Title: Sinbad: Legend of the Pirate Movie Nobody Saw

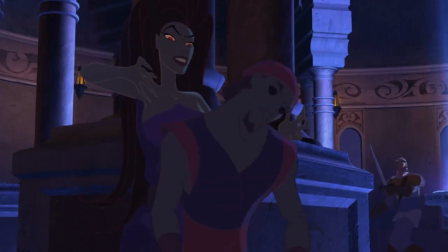492s
Look at that blow-up doll of Sinbad she makes. I mean, who thinks of cool stuff like that?
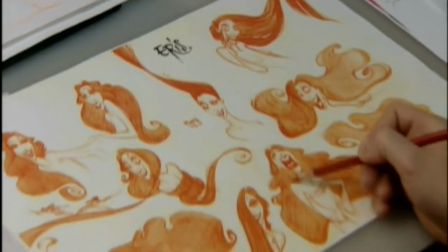497s It's actually, I'm not even mad. That's amazing.
The animators could have just had her transform into Sinbad, but this is like way cooler.
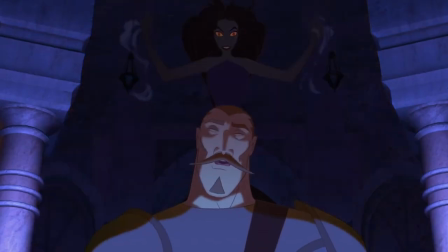504s
They clearly had fun with Eris every single frame she was on screen. Eris was the most challenging character in the movie, just for the design of her.
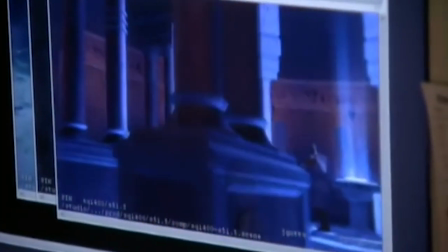514s
She appears and reappears, and so much of her was discovered in the animation.
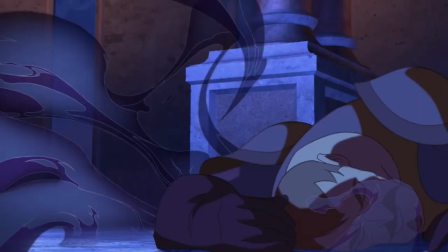518s
So she knocks out the guard, steals the book, and frames Sinbad, who was sentenced to death for stealing it.
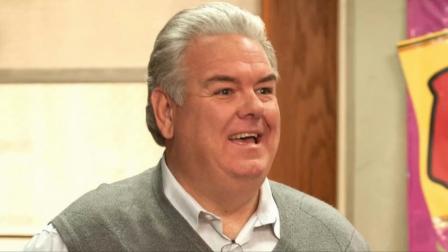523s
But Proteus, being the noble and trusting, all-around best guy on the planet, decides to trade his place for Sinbad's.
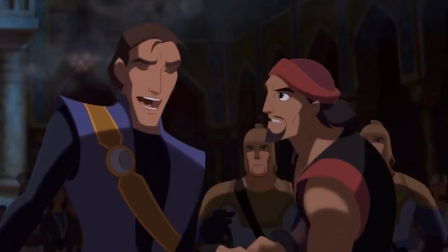529s
The judge gives Sinbad 14 days to go get the book back from Tartarus, or Proteus dies.
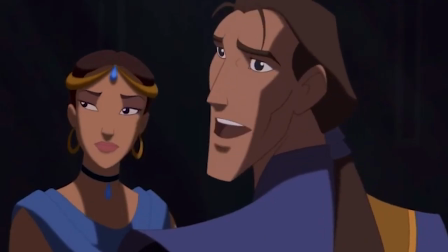534s
So the movie sets up a time frame, stakes, and consequences. Pretty much all the elements needed for a solid, straightforward action-adventure film like this.
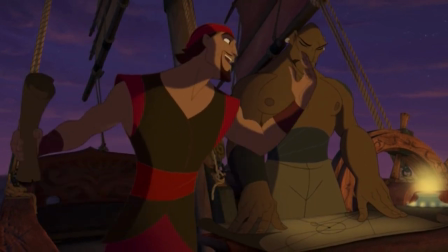542s
At first, Sinbad is hesitant to get the book, with his right-hand man, Kale, who, much like Maui,
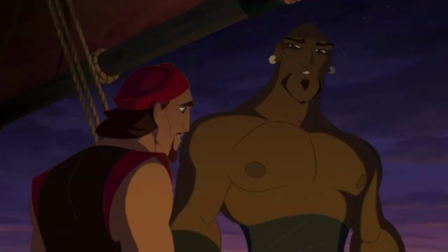548s
never needs to wear a shirt in his damn life, telling Sinbad he's making the wrong move.
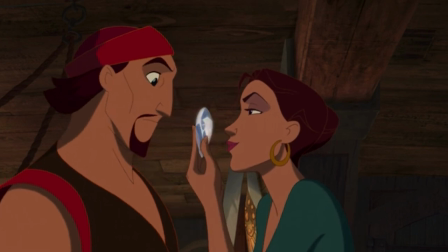552s
It isn't until the woman, Marina, stows away on his ship and bribes him to get the book that he reconsiders his choices.
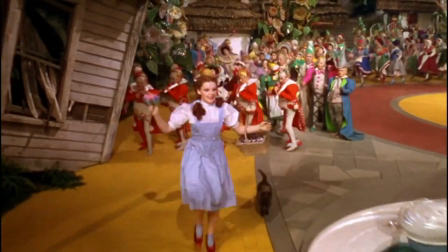559s
So, then they're off.
You're off to see the wizard!
Tartarus.
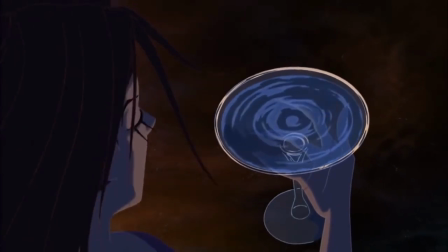564s
As Eris looks upon them from her realm, with an awesome visual of the ocean being a martini glass.
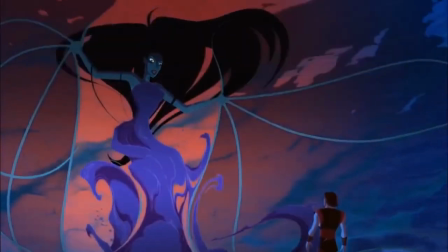569s
God damn, I can't stress the creativeness of this animation enough. Can't stress that enough. Don't just
Throw it out the window.
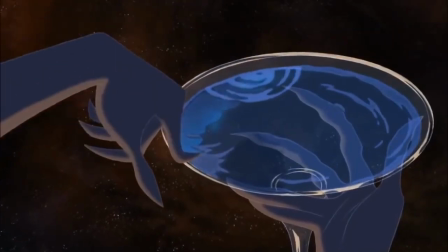577s
Then Eris decides time to send some sirens their way to stop them.
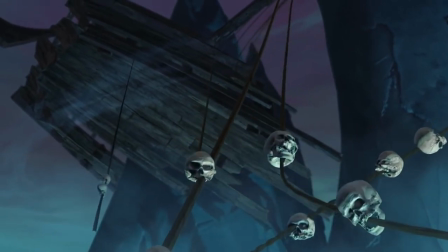580s
Siren scene here is done better than I think anywhere I've seen them before, besides maybe Oh Brother Where Art Thou.
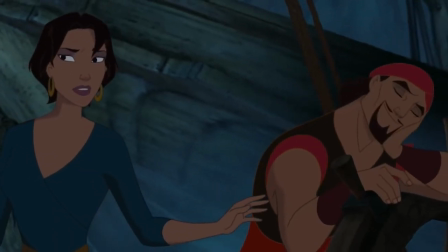587s
The music is straight up hypnotic, not just for them, but for us.
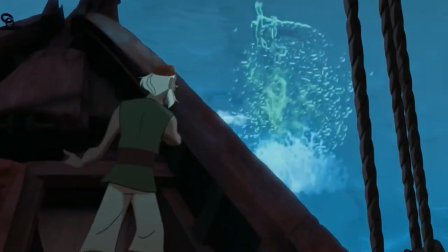591s
Their water elemental look is so cool, and their danger feels so extremely real.
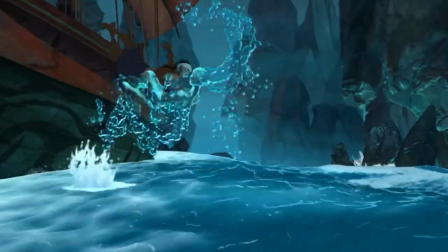596s
I mean, they're literally made of water. When they start kissing these guys, they're literally starting to drown.
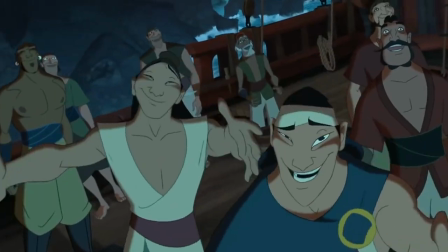601s
And I love the way the siren song is constantly ramping up with the danger.
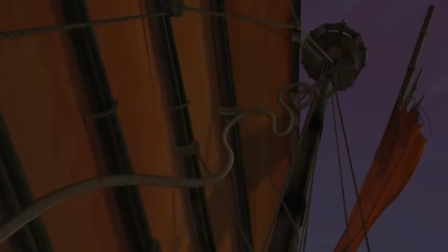605s
There's pressure, it's tense, and you get to see Marina's ingenuity and skill rather than just a lot of movies that tell you, oh, this person?
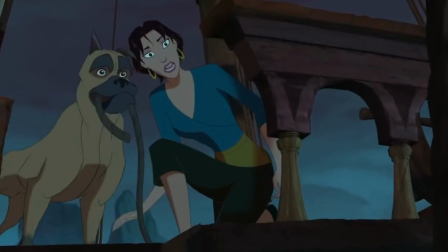612s
Yeah, they're the best and smartest at everything they do. Show, don't tell, movies. It's really important.
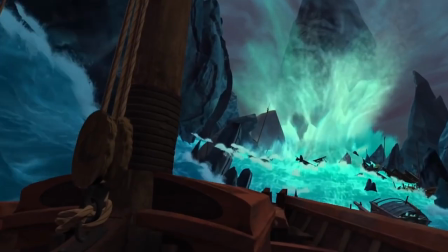617s
Though I do have to wonder, how does she know where everything is on the ship?
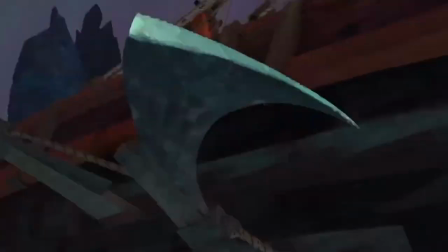621s
I guess she's been there for all of one day, but she was locked in a storage closet till about 30 seconds ago.
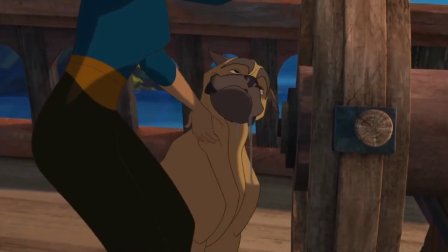627s
Ah, whatever. She leads them out, and then everyone snaps out of their trance.
Snap back to reality.
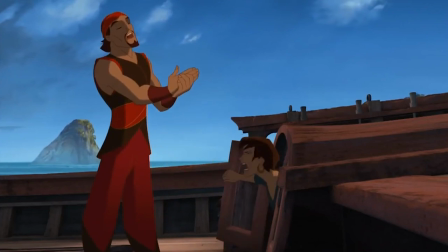633s Oh, there goes gravity.
And I love this little thank you, you're welcome, between Sinbad and Marina.
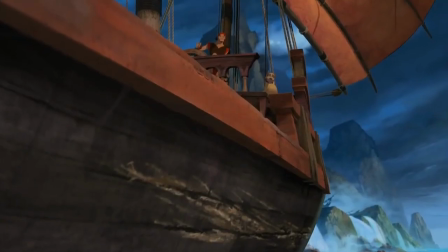637s
A classic romance trope, but done with enough charm not to be mad at it. The ship is pretty banged up, so they go to an island to get some supplies, leaving Kale with the ship.
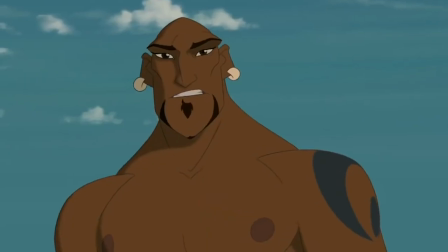646s
Don't worry, Sinbad. I'm sure it's in good hands.
Are you in good hands?
Get it?
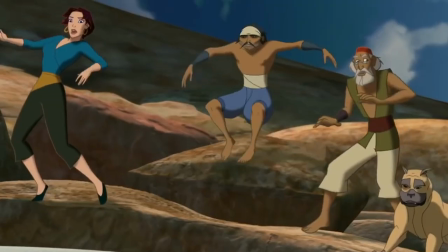651s
Because he's the Allstate guy. Till the island is shown to be a giant fish.
My God.
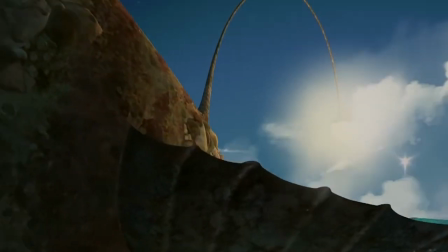658s It's a megalodon.
As they make their escape, they see it's heading towards Tartarus, and both Marina and Sinbad have the same idea to hook onto it.
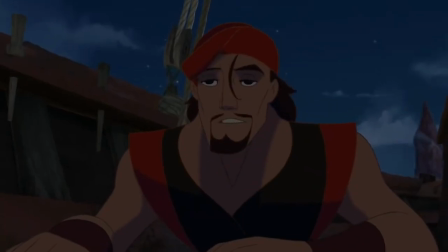666s
They don't say it, but they give each other a look like they know what they're thinking. Again, doing a great job of showing their connection rather than just talking about it.
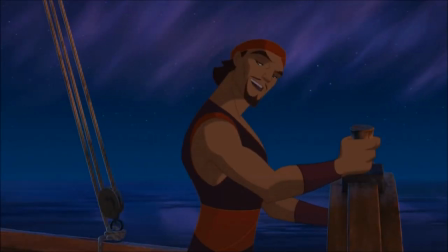674s
Then we get a classic bonding moment between the two of them, talking about past adventures and dreams.
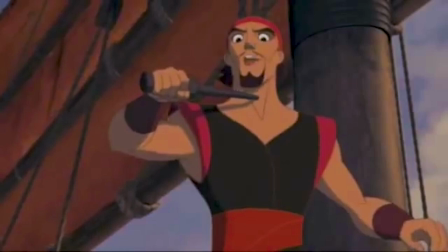679s
I do love the pickles and egg joke here, by the way.
A sword at my throat, at my chest, at my pickles and eggs!
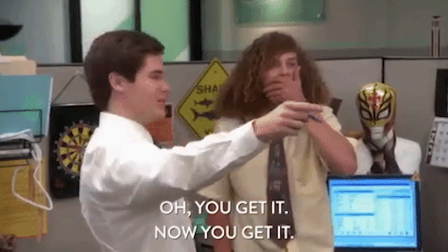686s
I didn't really get it as a kid, but I definitely do now.
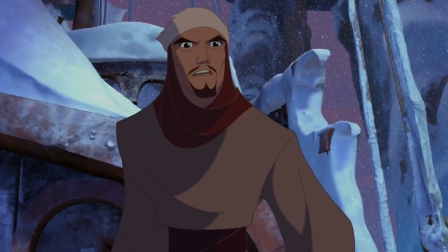689s
Eris then freezes their boat in place and sets an iceberg on them, almost like she's the audience of the movie asking for an action scene.
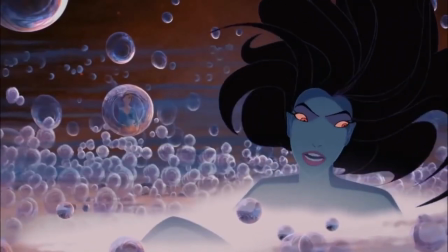696s
She literally says, "Enough talking.
Time for some screaming."
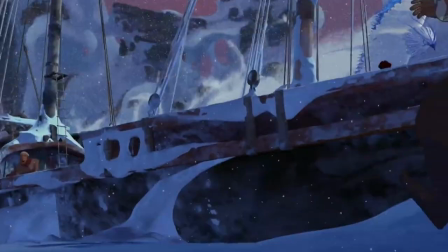701s
And this scene? Pretty cool, huh?
Yeah!
It's not crazy or innovative or anything like that, but it's great to watch.
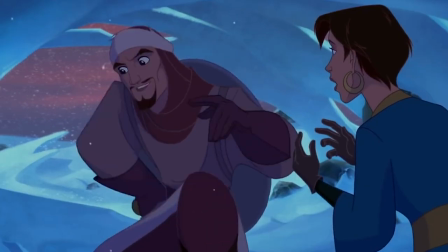708s
You get to see Sinbad's quick thinking when all he has is a knife and a shield, and the monster looks cool, and the chase scene actually feels intense.
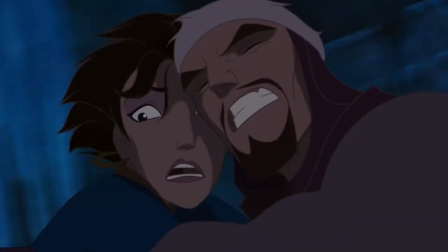715s
This movie is great at making tension feel real with each scene. Good job, directors.
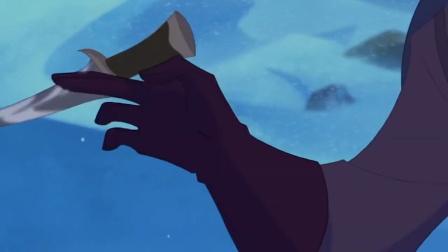721s High five, guys.
Plus, I really do understand now that a good knife has 1,001 uses.
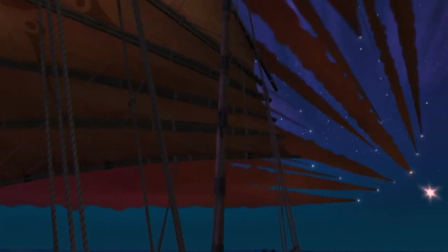726s
After this, they break free of the ice and finally make it to Tartarus, which is awesomely portrayed as the edge of the world!
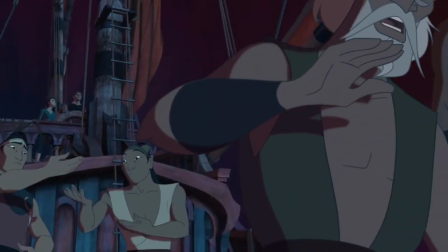732s
I love the joke between the twin crew members.
Hey up, it's flat.
It's just little quirks like this that keep things lighthearted and fun the whole time.